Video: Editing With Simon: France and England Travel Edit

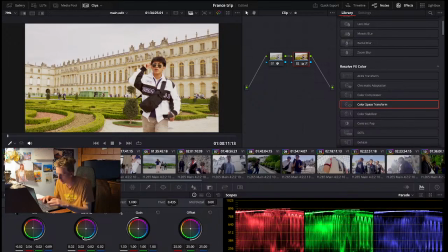I'm gonna try and make this a little bit more reddish or orange, just to give a little bit of atmosphere.
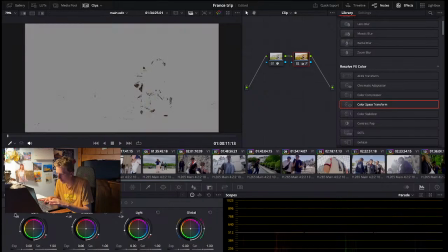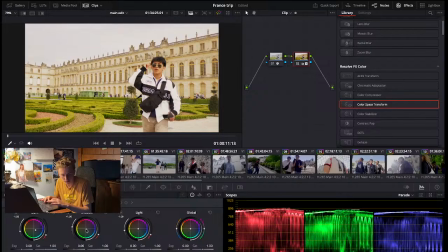Thank you, SP Marco, for the chat. Yes, it is fascinating.
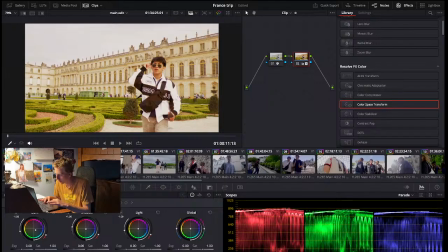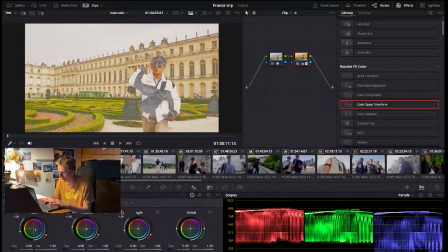This light wheel I tend to not change very much because it is a big portion of the entire image, and it ends up changing it a lot, and I feel like sometimes it can be a little bit too much.
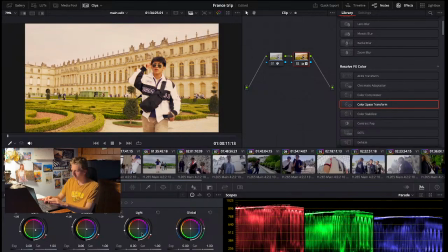Maybe I'll just do a little bit, just try it out. And if I want to get really technical, I can come over here and I can make a little gradient. Actually, if I make a new node,
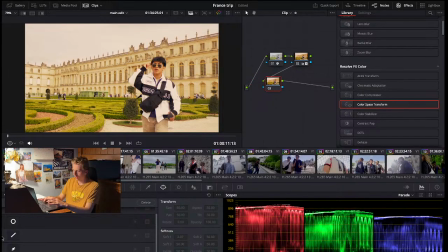a new little edit space, I can add a gradient, which will then I can then have it so that only like a little bit of a side. Here, let me show you.
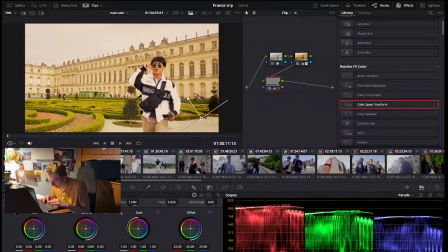I can then bring down the shadows a lot and the light, and then I can make one side seem a little bit darker, almost as if Like there's that very heavy shadow side to this part of the image,
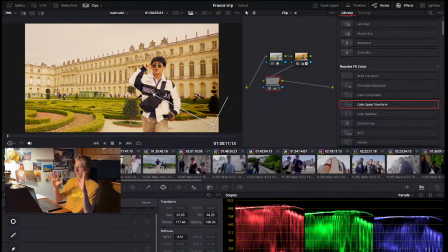and then the sun is shining on the very left. Even if there was like I think that day there was lots of clouds and there wasn't much like direct sunlight, so this can make that effect like come out a little bit more with having
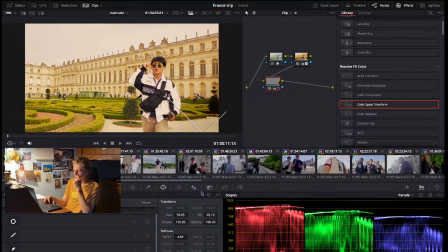distinguishable shadows. But sometimes I haven't mastered it yet because sometimes it can look a little bit funky. That's I just gotta play around with it.
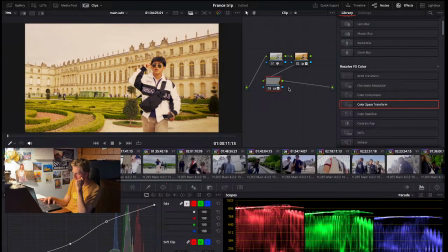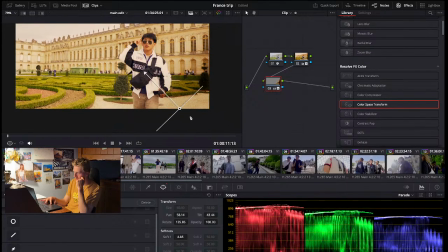Thank you, Mom.